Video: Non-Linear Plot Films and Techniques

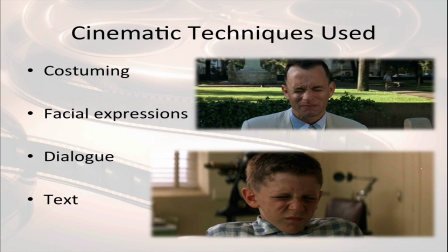[12:24]
The very beginning of this film, Forrest is sitting on a bench waiting for the bus to get to Jenny's house. But all the time, people keep coming up and hearing his stories. So the very first time somebody sits down next to him, he relates this story about how his shoes came about.
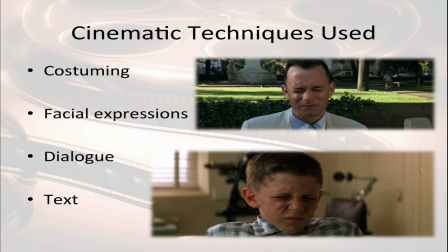[12:42]
The filmmakers probably could have just done a straight cut from the old Forrest to the younger Forrest, and they wouldn't have to worry about making it clear. But they did some great things to help us out just in case we missed it. For example, costuming. Notice the plaid shirt that Tom Hanks is wearing, that blue and white plaid.
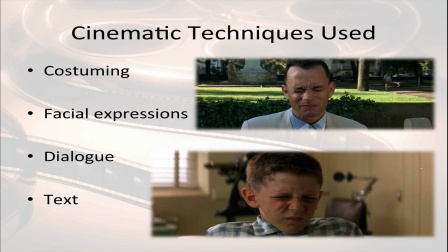[13:00]
As it flashes back to the younger Forrest, that character is wearing a very similar blue and white plaid shirt. So we know beyond a doubt that that little kid is Forrest Gump, just younger. Second thing they use, facial expressions. Notice how he's squinting his eyes at the top because he's trying to think really hard about this.
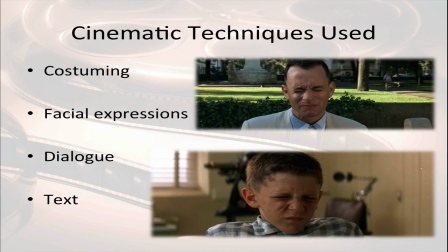[13:19]
And then at the bottom, he's squinting his eyes in the same exact expression because he has been told to keep his eyes closed as they unveil his magic legs. Basically, the braces on his legs that help him fight a curved back. They also help us through the use of dialogue.
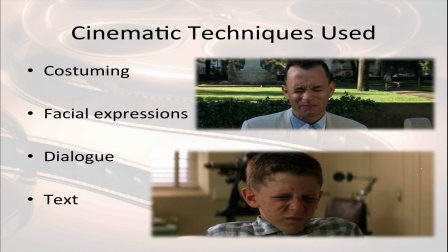[13:35]
When Forrest is talking, at the top, he's saying things like, I remember when I was, and I was this. And so all of a sudden, the next kid we see on screen probably has to be him.
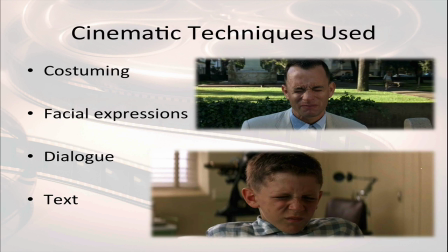[13:47]
Additionally, when we go to the flashback, the doctor who has asked young Forrest to keep his eyes squinted shut uses his name.
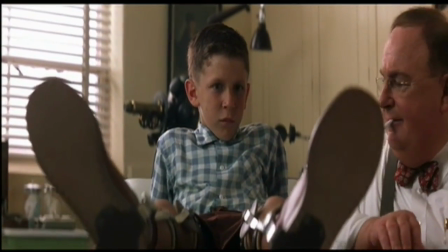[13:55]
He says, All right, Forrest, you can open your eyes now. We know that the kid on the table is Forrest Gump.
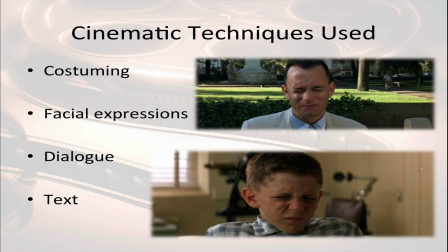[14:03]
We've met him before, we meet him here. And then the fourth technique oftentimes is that authors and storytellers will put text on the screen. So when we have that fade to black, we instantly know that this is a flashback. But when it comes back up from the fade, sometimes storytellers will say, 20 years later.
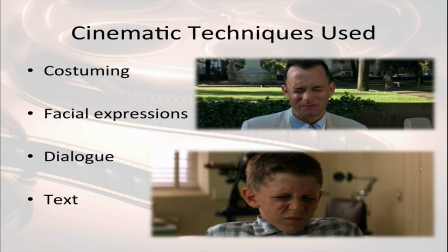[14:22]
Even though we could probably figure out that that fade lasted a long time based on what the characters say next or what the characters are wearing next, sometimes storytellers are going to give us one more technique of text on the screen to help us figure out where exactly we are in these
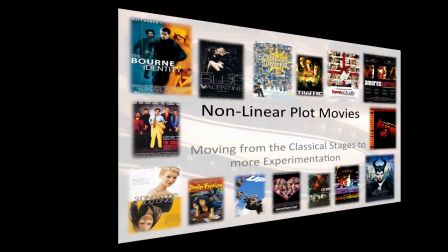[14:41]
non-linear plots. So that's about it for now in terms of non-linear plot movies.
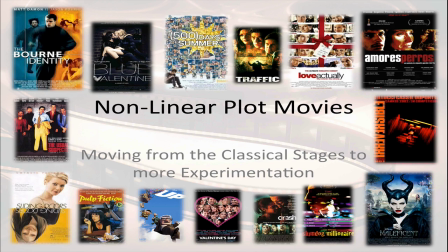[14:46]
Many of the movies we watch in class tend to be very linear, beginning, middle, and end, beginning, climax, resolution. but there are some that we'll watch that will be told slightly out of order. And while we fundamentally understand a lot of the movie grammar, sometimes if we're not paying attention or we haven't figured out this film's grammar,
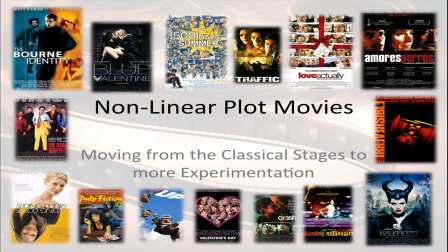[15:05]
we find ourselves becoming confused because all of a sudden the story is out of order. So I want to talk about some of the different structures and some of the different techniques that storytellers use in order to create those non-linear plots. Thanks so much for watching. As always, if you have any questions, please bring those in the class. We'll get those answered.
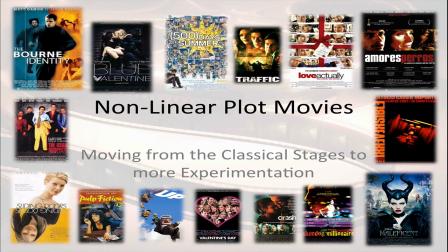[15:24]
Otherwise, thanks a lot, and we'll see you soon.